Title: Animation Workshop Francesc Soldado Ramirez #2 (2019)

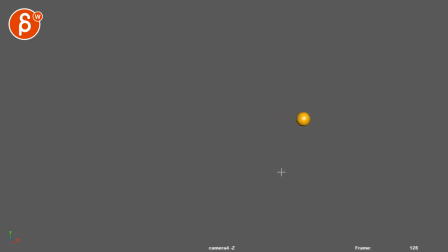The biggest thing though, I think I would do the stretch adjustment that it always points towards the impact point. That would be my second note, but it's something I would address. The stickiness will be at the bottom of the list.
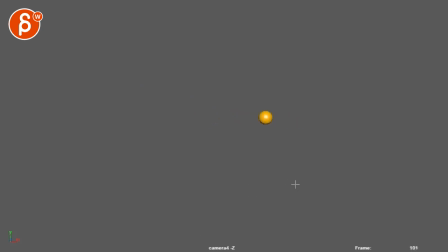The first one you need to address is this. This feels like the ball is on a string and it's being pulled back, or there's a magnet that brings that ball back. If you watch this in real time, it just feels too exaggerated.
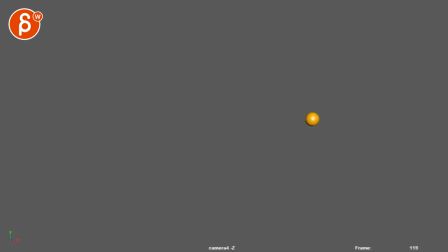You have to roll over, hold, and have a slight rollback. Maybe, you know, maybe this much, but not so far. And you got to give this some time to come to an end and then roll back.
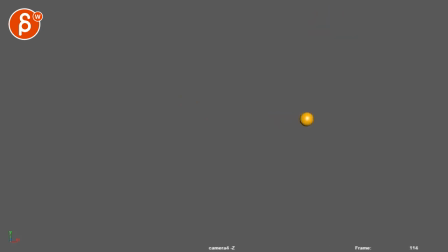Yeah, this just feels like it's suddenly being pulled back by whatever outside force and doesn't feel like a natural roll. It's doing dun, dun, dun, dun, roll. Like that's kind of the timing. You want to give this time to stop and then come back.
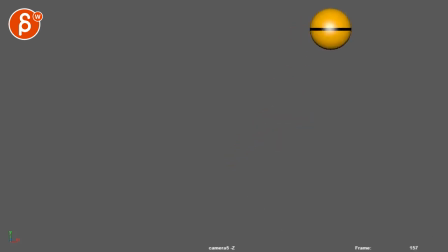On the heavy one, again, I would take the rotation stress out for now. Not that they're bad, but it's not bad. It seems pretty heavy. But if you have your thing here,
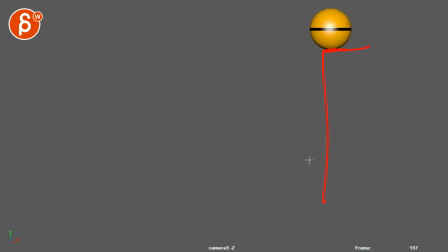the thing that's funky, and I would bring in an object there so you can see what's going on. There's a slight feel of, well, it's not rolling because this is not there. So again, I will probably take that out and then we can worry about rotations later.
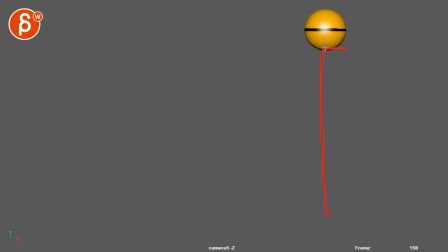But if you do have an object here, it's going to have to feel like it's going and rolling over. Boom. And right now there's an ever so slight feel. Again, as I'm pretending that object is whatever.
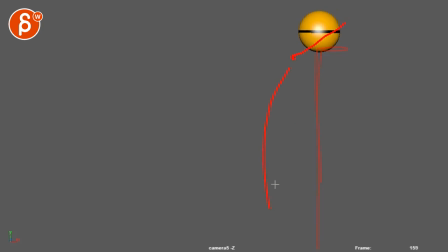It feels like we're coming out a bit too far and then it drops. It doesn't have that feel of roll over. Bam. Now, the actual impact is pretty good. So it's pretty heavy. This is a bit funky.
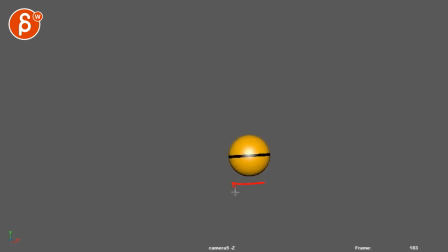And again, it's with the rotations. We're translating more than we rotate. Or you would have to rotate more so that it doesn't feel like the ball is sliding. So again, I'll take out the rotations for now. And just concentrate on the weight.
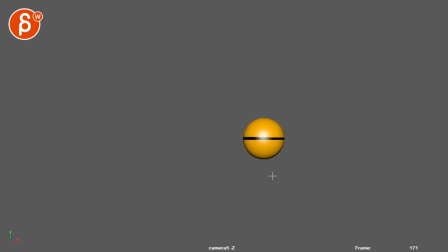That's your impact here. It's a bit high. I would probably go 2/3 of that. And then half of that one. And let's pretend if I ignore the rotation.
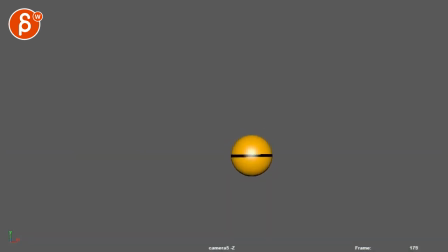It's almost a bummer we're cutting out too soon. I would probably not go as far again.
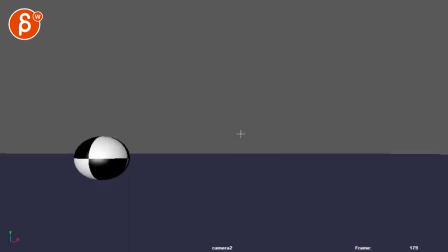Maybe cut that roll in half. And then hold a bit and then do like a tiny bit of a roll back again.
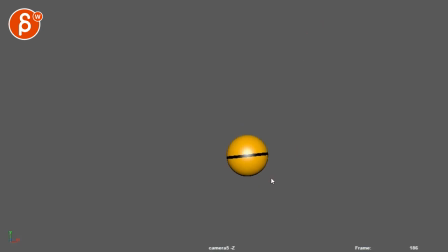So we have that feeling of boom, boom, coming back. You want to give this time to roll to a stop and finish.
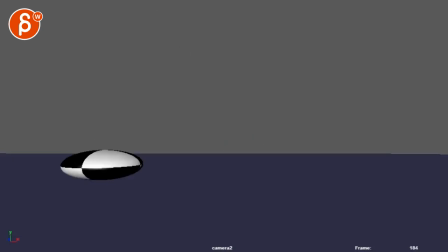This seems pretty okay. This is your impact there. Shtoom.
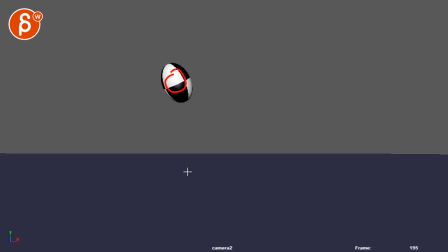I'll probably reduce the stretch there just a bit. It's pointing this way, but it's also a bit much. I think you can just have that for like a snappy thing there. Careful here. If you're doing this and you come up this way, then you suddenly have this.
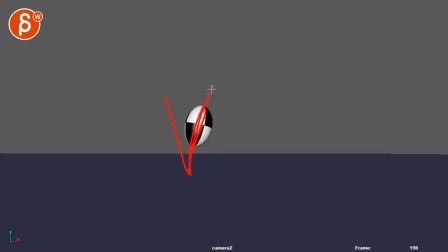This is the feel of you're pointing this way. You're ready to go up. But then you're going over this way. So I would just adjust this pose and go a bit lower this way so that we have a bit more of a natural arc this way.
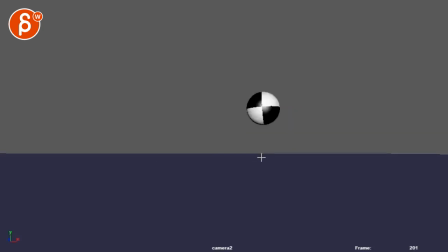And it doesn't give this feeling of, I'm trying, but I'm doing this. It's a bit too linear through there. You can see on those two frames how you're riding that line. So make sure that arc is always kind of there.
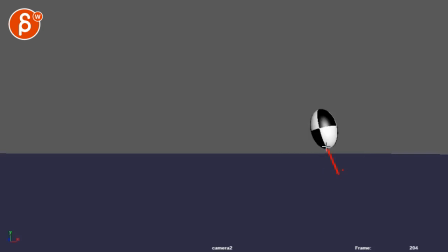Again, your impact's there and you're pointing actually a bit here. So it's the same idea there. Watch out with your points there. And if you're going over there, there's a slight momentum to the right. You're landing here. I would probably go on this frame a bit more to the right.
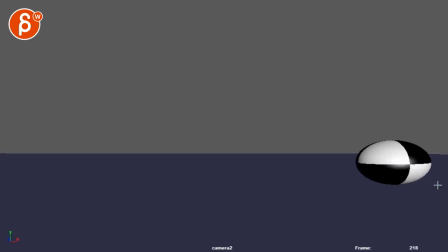Just globally move everything over. And I would probably land over here. Like this, meaning over here. And you may have to zoom out a little bit. Or where do you start? Hold on. Okay. Yeah, either pan with the camera. I would just move the camera back a bit so that if you move it here, we're not so close to the edge.
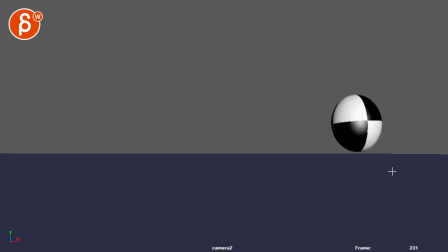So the ball is going to be a bit small in frame. This is cool. Same thing here. It feels like your stretch is this way. It needs to stretch towards the impact point. And then as you land, I wouldn't really actually go this way.
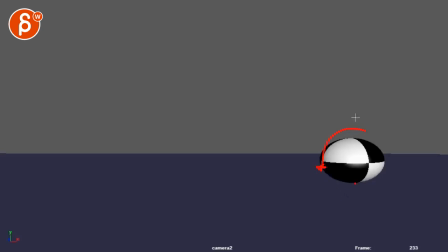You can have it a little bit, but don't forget to also rotate this way. There's a momentum going this way. And if it stops and it's trying to stay put, it's almost like you're jumping and landing and your body will kind of lean forward. You're trying to lean back a bit. So I would have also a bit of a rotation this way. And it might have to roll a tiny bit then.
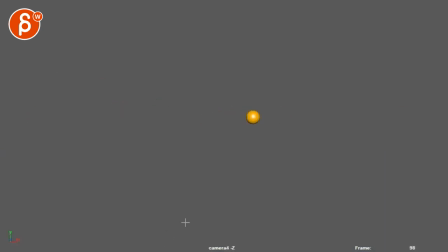All right. I would do that. Those are the fixes. And I'm going to email you the list of assignments, or at least the next one that I would concentrate on. All right. Thank you. All right. There's an email. You can sign up. You can start whenever you want. You can submit whenever you want. You get 16 submissions. Either way, a like and subscribe would be awesome. All right. Thank you.